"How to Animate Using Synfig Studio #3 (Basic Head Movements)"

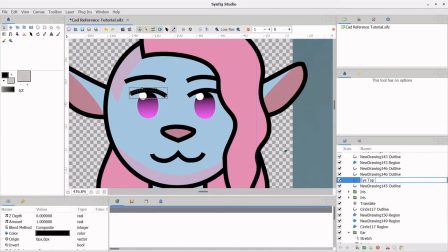[4:11]
I'm going to rearrange my layers a bit. I want to make sure that the top of the eye, this line, is the layer directly above the iris group. Between these two layers, I'm going to add a region for his eyelid. I'm making this region his skin tone and setting the blending to onto.
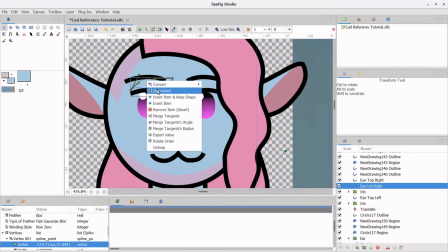[4:27]
I usually have four handles. I keep the top two in position and never move them. The bottom two, I will split the tangents to make a curve so that it exactly follows the top of the eye.
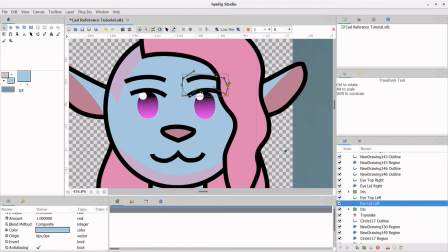[4:38]
When I start animating, I'll move this top of the eye down. As the black line moves, I'll move the eyelid with the same timing.
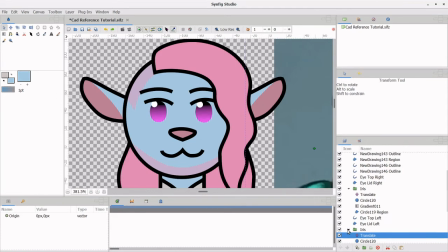[4:45]
I'm going to have Caduceus look from a 45-degree angle to directly facing the camera.
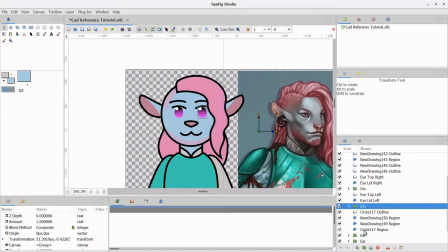[4:51]
His face is going to move across his head, and I want all of his face to be moving at the same time. It would look really bad if I messed up the timing and his eyes were moving faster than his mouth.
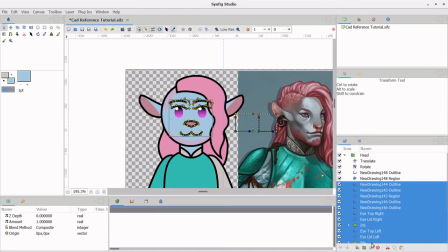[5:02]
I'm going to group his entire face together and add a translate layer to the top.
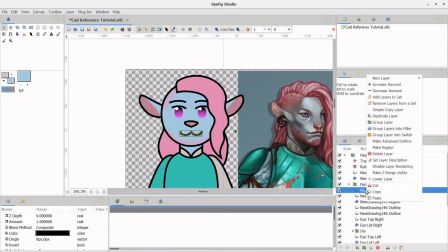[5:08]
For his expression change, I want him to go from neutral to a smile, so the corners of his mouth are going to curl up. He doesn't need anything extra for that. Lastly, I'm going to put this whole character into one group so that he's easier to copy-paste.
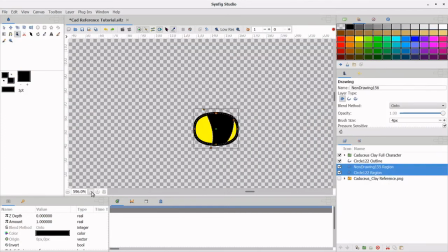[5:23]
Okay, that is all of the actions I want him to do. I'm just going to quickly draw a bee for him to watch and a flower for the bee to land on.
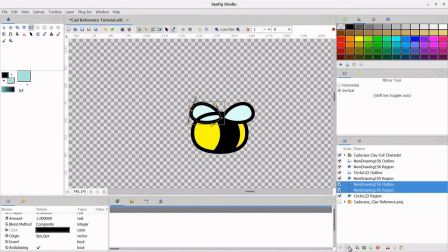[5:31]
Just like I mentioned in my first tutorial, I'm saving the Synfig project as one frame, because this is my reference file.
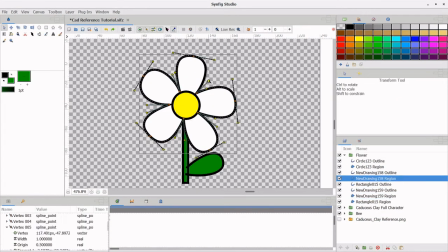[5:38]
When I want to animate, I'm going to make a new file and copy-paste these models into it.
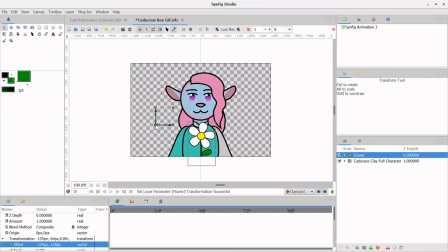[5:44]
I'm going to save my file first and close my other project up here so that I don't have too many windows open. Synfig doesn't crash on me a lot, but when it does happen, it's usually while I'm animating, so save often. The bee is the easiest to animate, and it's what Caduceus is going to be focusing on, so I'm going to start with the bee.
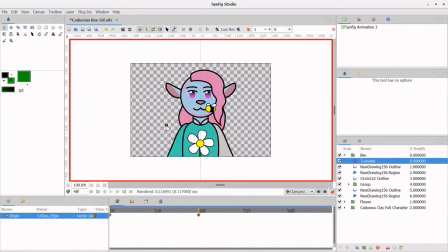[6:02]
With animate mode on, I'm going to move the bee around a few different points in the timeline. Essentially, the bee is on the right, the bee is in the middle, the bee lands on the flower. I'm going to throw a keyframe at the beginning and end of the bee's movement. So I'm going to animate the head turn first.
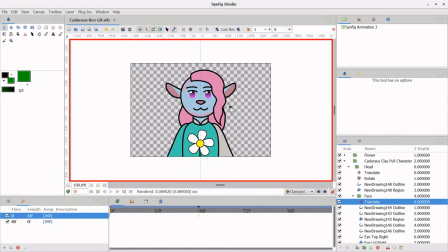[6:21]
Making sure my two keyframe buttons are locked, I'm going to select the first keyframe and adjust Caduceus until he's looking at the bee.
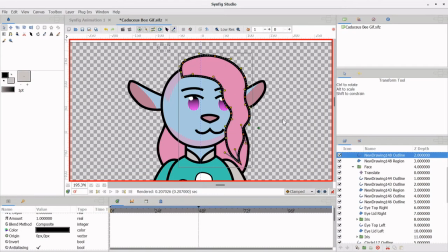[6:28]
I'll shift his whole face in that direction, his right ear is going to come towards the viewer a bit, and his left ear is going to move back slightly. Lastly, I'll adjust his hair.
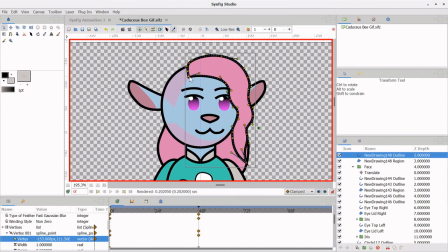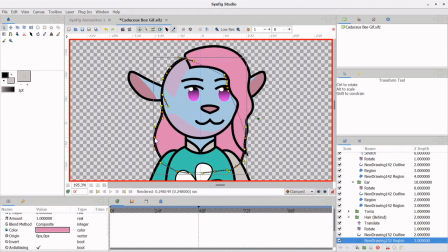[6:51]
Okay, the turn is done. Next, I'll move his eyes a bit so that he's watching the bee. This is my favorite part of animating because I have to move the eyes one at a time, and there's always a few frames of funny faces before I'm done.
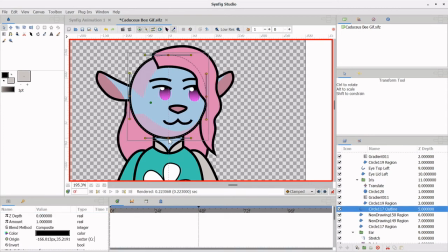[7:05]
Something I want to add to make the animation feel more realistic is to adjust the timing of the head turn and the eyes. When people tend to look at things, their eyes will generally move faster than their head. The eyes kind of lead the head turn. I also want to feel like Caduceus is responding to and following the bee.
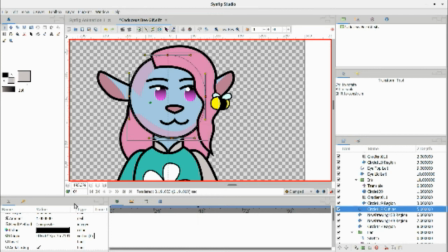[7:24]
When he's moving in sync, it seems like he knows what the bee is going to do ahead of time.
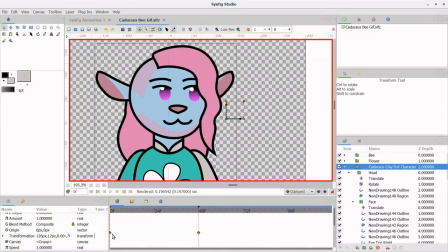[7:29]
I hope that makes sense. So I'm going to select the folder for his character group. These two yellow waypoints here represent every movement within this group, so all the animation I just did. I'll drag the start a few frames later in the timeline.
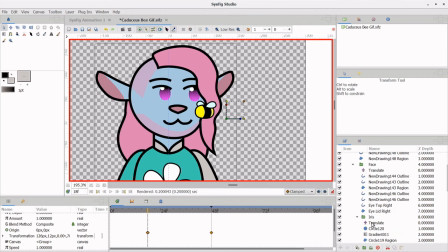[7:46]
Then I'm going to select each translate layer for his eyes, and make sure that the movement of the eyes starts faster than the turn of the head.
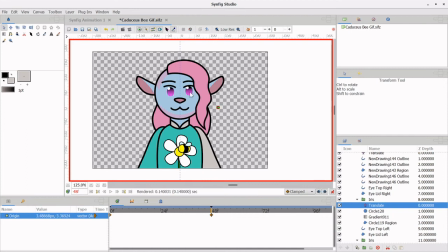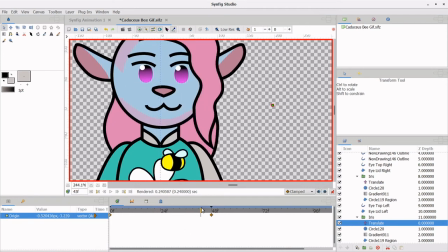[8:10]
To check my work, I'm going to use the preview function under File, Preview.
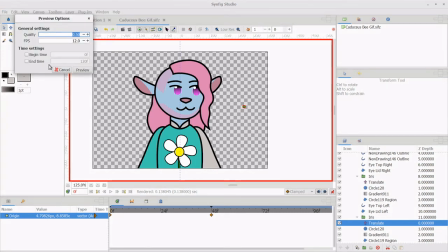[8:15]
Keep it at a low quality, and leave the frames at 12 frames per second.
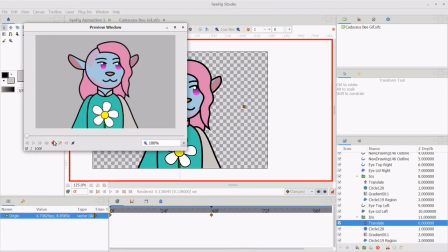[8:19]
This is just to check my overall timing. This preview function generates quickly and is easier to check than fully rendering your animation each time. Just don't hit the play button until the whole thing is done rendering.
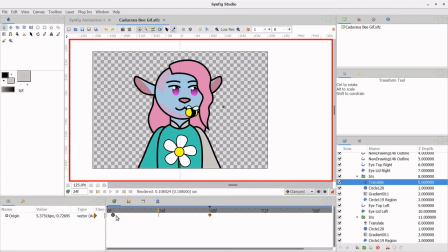Okay, after the bee lands, he's going to look at it for a few frames. Maybe 6 frames.
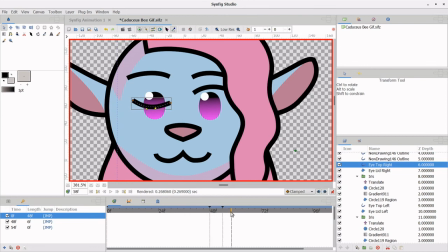[8:45]
A half second is a good pause. I'll add another keyframe at the end of the pause, and then animate the blink. A normal blink has eyelids closing for 2 frames, resting for 1 frame, and then 3 frames of opening. However, Caduceus is a really calm and chill character, so I imagine he blinks slower.
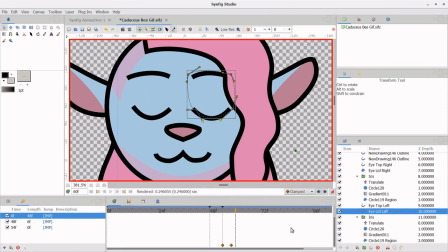[9:04]
I'll give him 4 frames to close, 2 frames of closed eyes, and 6 frames of opening. I'm going to take every chance I get to duplicate my waypoints to save time.
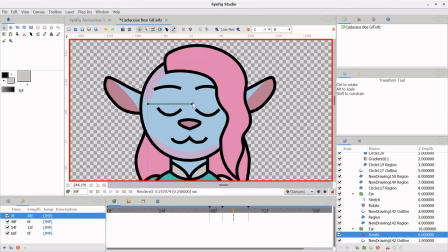[9:21]
Finally, while he's blinking, I'm going to take that time to add a slight ear wiggle and smile. Also, a tiny head tilt just because I think it's cute.
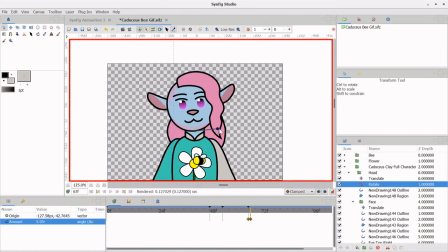[9:30]
Remember to add the tilt to the rotation layer that's on his head and the one on the hair behind his head.
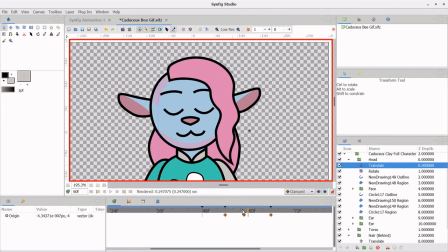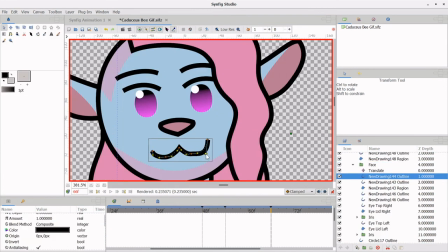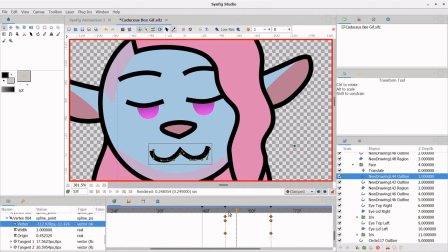[9:49]
I'm going to check my timing once more.
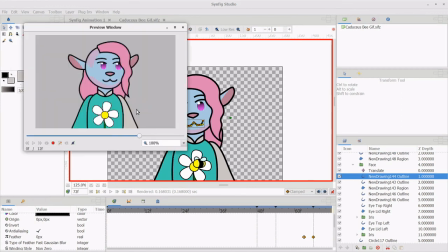[9:55]
I wouldn't want that bee to feel like it's racing across the screen, and I really want to make sure that my blink feels calm. I think I'm going to go in and move a few of these keyframes around a bit. I feel like the bee is flying a little too fast.
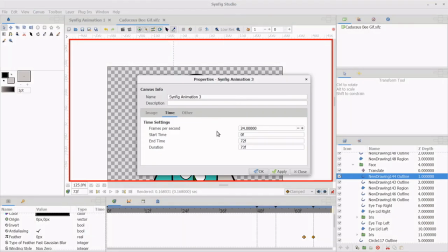[10:10]
I feel like the blink isn't long enough, so I'm going to shift a few of those points around.
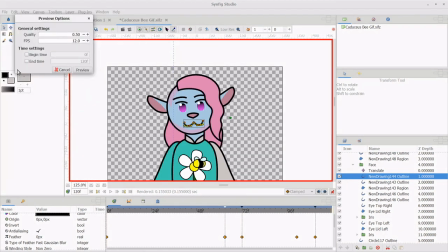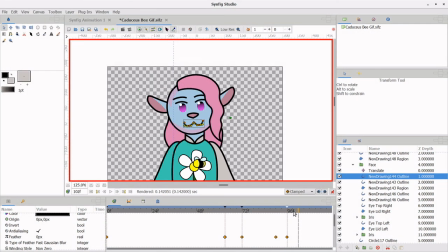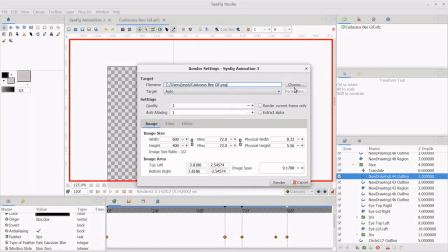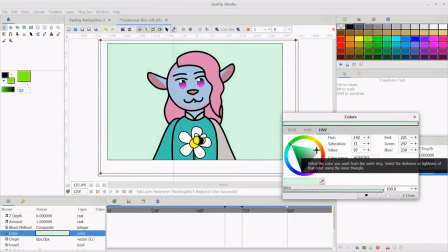[10:30]
Okay, let's render it. Yeah, that's pretty good.
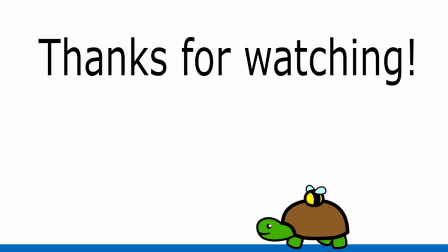[10:35]
I will be demonstrating how to do lip sync in my next tutorial so I can add Caduceus saying, "Hello, bees."
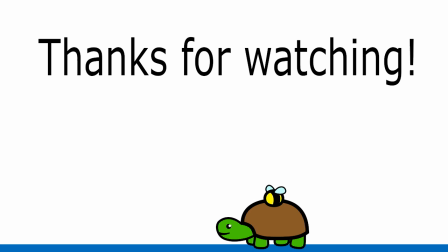[10:42]
Leave me a comment if you have any questions or recommendations for what kind of Synfig tutorials that I should make next.
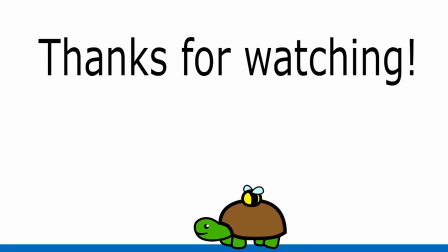[10:48]
Thanks again for watching. Until next time.